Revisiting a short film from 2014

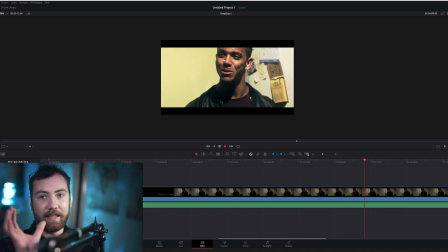And then with her, as you can see, it's like static, so it's like, it's not moving anywhere.
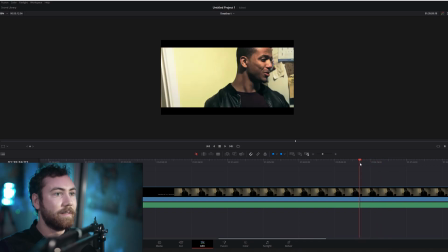He had really cool lighting there though. Where is it? I don't think this is fully graded though.
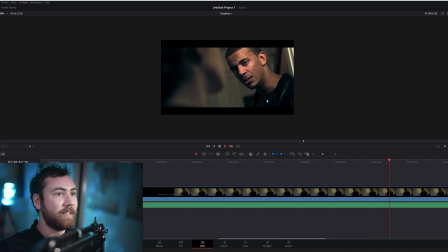Yeah, I think there's some shots that weren't graded. Oh yeah, there we go. That's nice. I really like that because it's a bit of an angle. It's got nice lighting over there. Probably make more sense to have it over there instead, but I still like this. And then it's a tight frame, so this, straight down the middle.
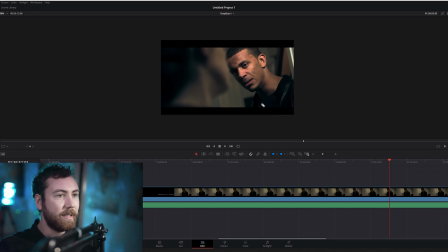That's really nice. This one's quite nice because you've got. I think this is what I was saying about the previous take as well. Is that if you have the little lamp on the other side, then you have that little light there, and it looks a lot better.
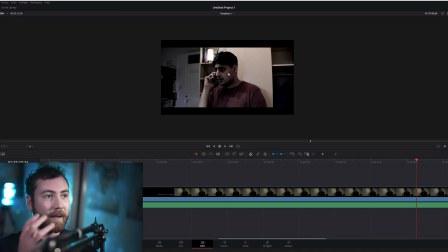And you can see how much of a difference it makes knowing this sort of stuff compared to the one I did a previous year. So I realised a lot of the mistakes that I did on the previous one, and then I corrected it in this one.
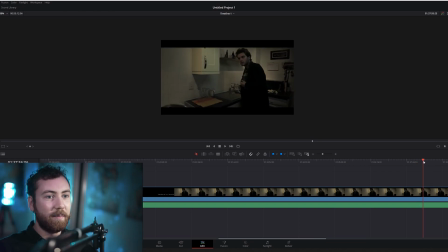So you can see how much it's improved just in a year. Again, lighting coming from that side of the face, which is quite nice. I think this one, it goes back to what I was saying about having the frame nice and rich in the background over there.
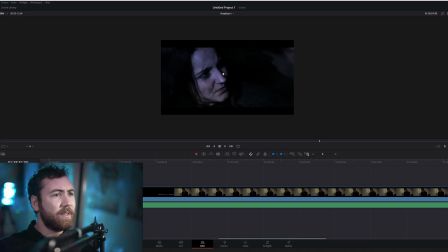But yeah, the color grade is off again. I mean, I wanted her to look a bit ill because she sort of ran away. So like there's not much blood in her face and stuff. In terms of lighting, I was like, well, I just need it to be exposed.
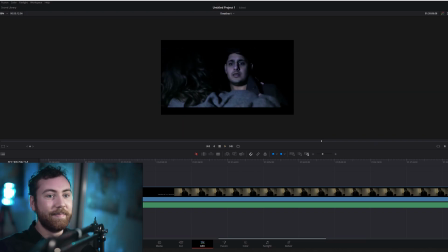I think that's the only thing I really cared about that pack then, really. And then I was like, oh, cool. You know what? Let's have the headlights on. So we got the actor to come in, and then you had, that was quite cool. And then I think I had one little light on this side on a bit green.
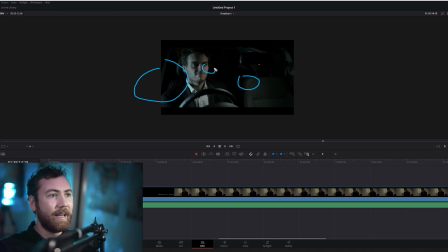Either that or I had the light on this side and then had a different color because I really like that color contrast. That's really nice. That's really cinematic, actually.
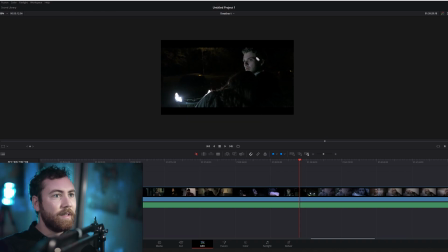And then they just pass her over like that. And then again, shoot in this direction, so you always have this side to be darker on the frame.
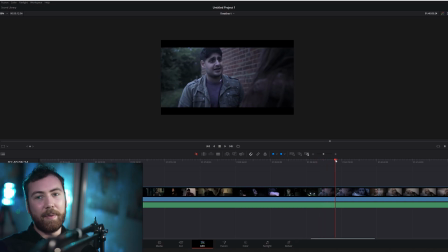So I don't think, again, didn't have too many LED lights here. I do want to put up an LED light and make it look like, it would have looked really artificial and fake. So I was like, I just want to make it desaturate it a bit cold because it is a really cold scene. And it makes total sense to do that.
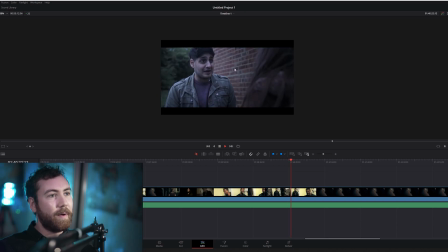I'm not sure if I would use a brick wall if it was up to me. I guess that kind of means that it's kind of like prison-y, which could have a cool effect. Over here, I quite like that lighting. It's just coming down here. It looks quite natural and stuff. It looks normal.
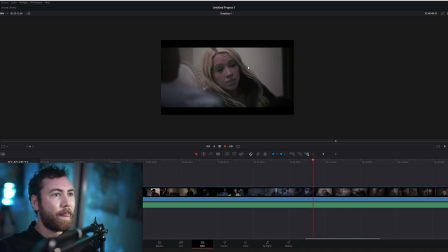In terms of the framing, could probably, again, probably bring the couch out, have a bit more depth in the background because I really don't like white walls. But the lighting isn't too bad in this.
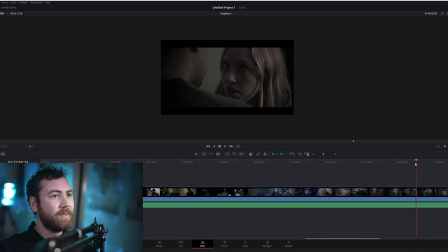It looks like as the closer to the end of this short film, as I get closer to the end of the short film, I think it almost shows that I know to have the lighting on that side of the face now, while the other side of the face to the camera.
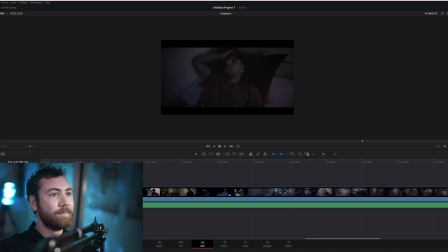I think with this one it was just a tripod going into like that. Or it might have been a slider, but I do think it's a tripod on two legs just going into the camera, into the frame like that.
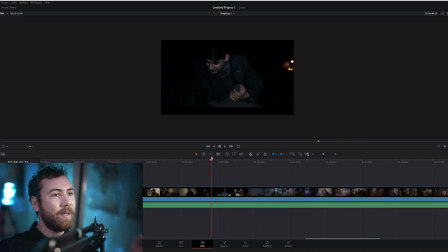But overall, this short film, there's some white balance issues again.